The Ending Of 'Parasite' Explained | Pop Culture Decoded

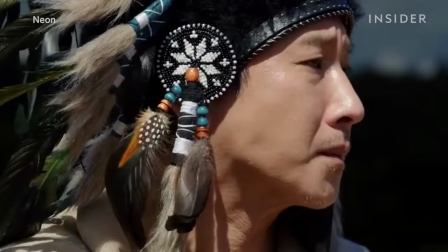[12:10]
An exasperated Mr. Park is forced to retrieve the keys himself. That means he gets a whiff of the man's scent.
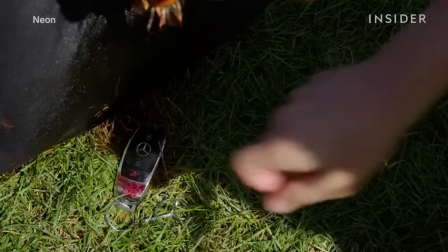[12:17]
Mr. Park stops what he's doing to hold his nose in disgust,
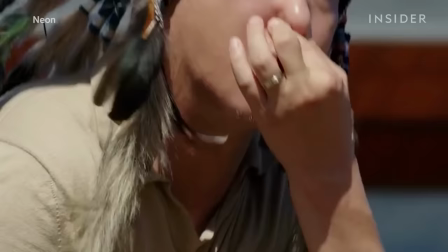[12:21]
revealing his deep-seated disdain for the poor and a disregard for the lives of those beneath him.
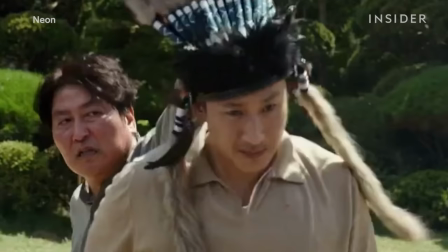[12:27]
This feels like a direct affront to Gi-taek.
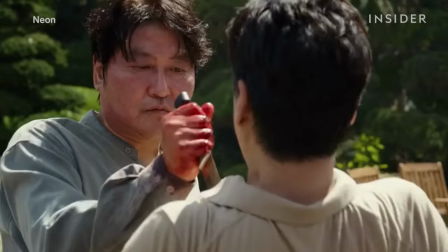[12:30]
In a fit of rage, he rises up, takes off his headdress, and takes a knife to Mr. Park's heart.
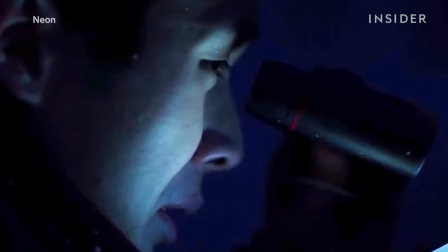[12:36]
The bloodbath ends abruptly on a shot of Gi-taek fleeing the party, leading into a much more still and quiet epilogue.
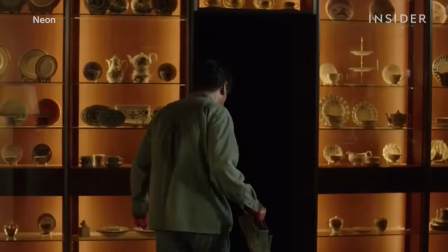[12:44]
After awakening from a coma, Gi-yu realizes that his father has gone into hiding in the bunker,
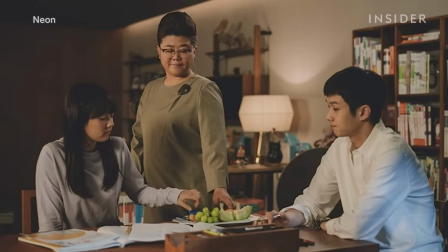[12:49]
and is effectively stuck there now that a new family has moved in.
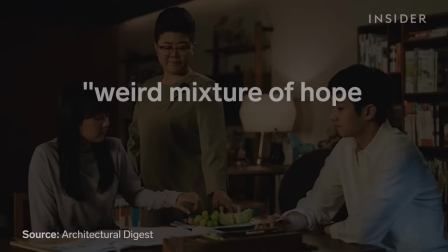[12:53]
Throughout the film, Gi-yu and his family were motivated by what Bong called a weird mixture of hope and fear that you can fall even lower.
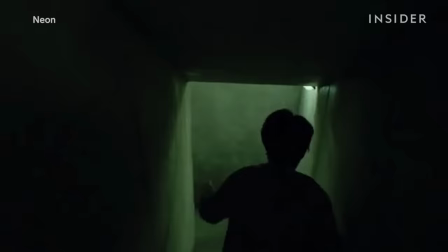[13:02]
That fear was validated halfway through the film, with the introduction of this secret stairway leading down and down.
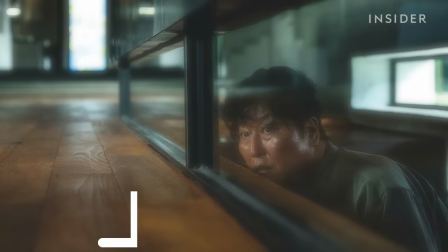[13:08]
And it's fully confirmed for us by the end, when Gi-taek essentially takes Gun-se's place underground.
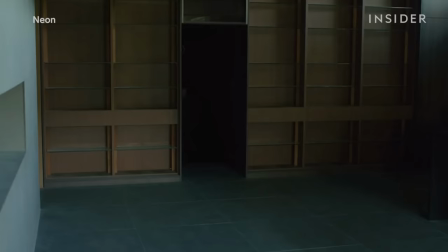[13:15]
What about vertical movement in the opposite direction? In a letter to his dad, Gi-yu vows to work every day until he can afford to buy the mansion. Then he writes, "All you'll need to do is walk up the stairs."
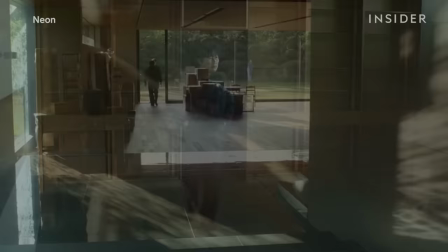[13:28]
This devastating line sums up the myth of social mobility for the poor.
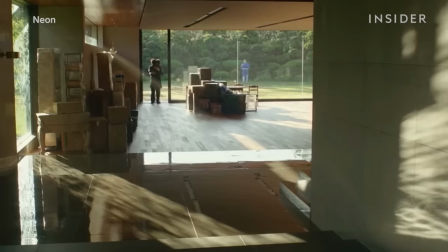[13:34]
Yet even as Gi-yu fantasizes about reaching higher ground, Bong won't let us entertain any such illusions.
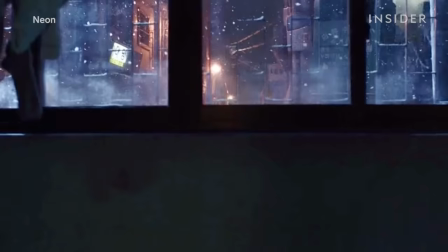[13:41]
The camera tracks down to show Gi-yu back in the semi-basement where he and his family started off.
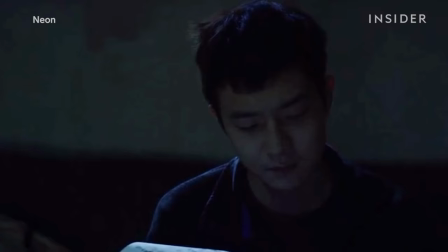[13:47]
The director described this shot as a surefire kill.
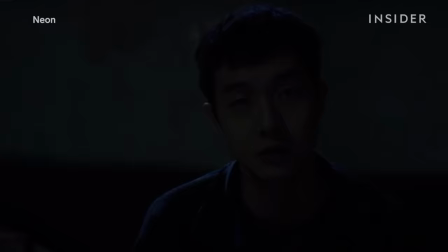[13:51]
If an audience member was still clinging to any false hope about Gi-yu's fate, this final shot would wipe that out once and for all.
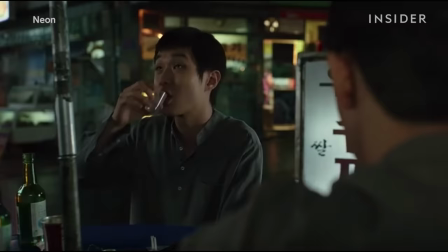[13:59]
The credits roll to a song called Soju One Glass that's performed by Choi Woo-sik, the actor who plays Gi-yu.
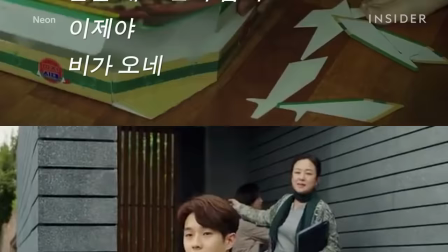[14:10]
The lyrics, written by Bong, explain how Gi-yu spends the rest of his days trying to earn the money.
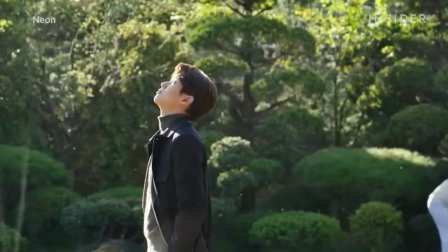[14:16]
The song's original title was 564 years,
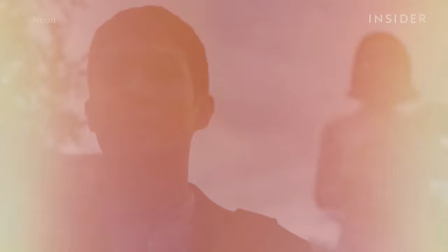[14:21]
because that's how long it would realistically take Gi-yu to save up for a house like that. Bong said he did this cruel calculation to express his fear that
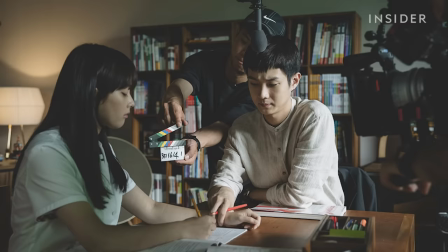[14:31]
the status quo he critiques in Parasite won't improve in his or his son's lifetime.
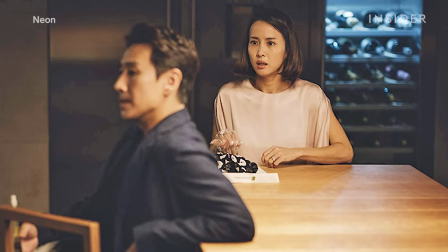[14:37]
Interestingly, Parasite doesn't portray working people in a sentimental light, nor does it paint the super rich as cartoonishly evil.
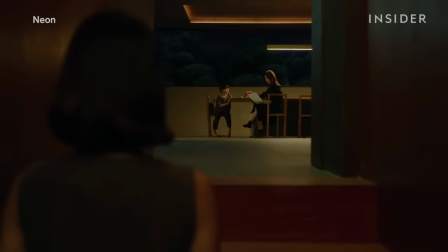[14:45]
It's not a personality contest, and there aren't any obvious heroes or villains.
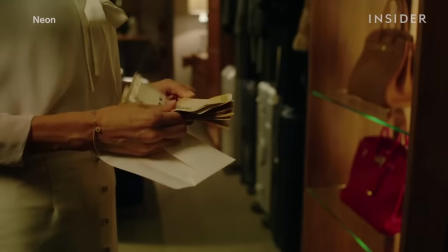[14:49]
Bong may be known for making monster movies, But in Parasite, the monsters are harder to see.
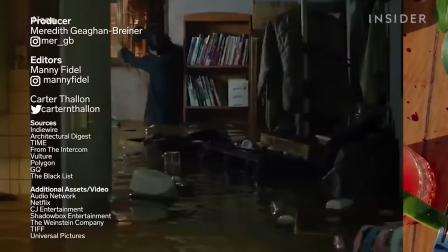[14:55]
They're systemic and far-reaching, and because of that, all the more daunting.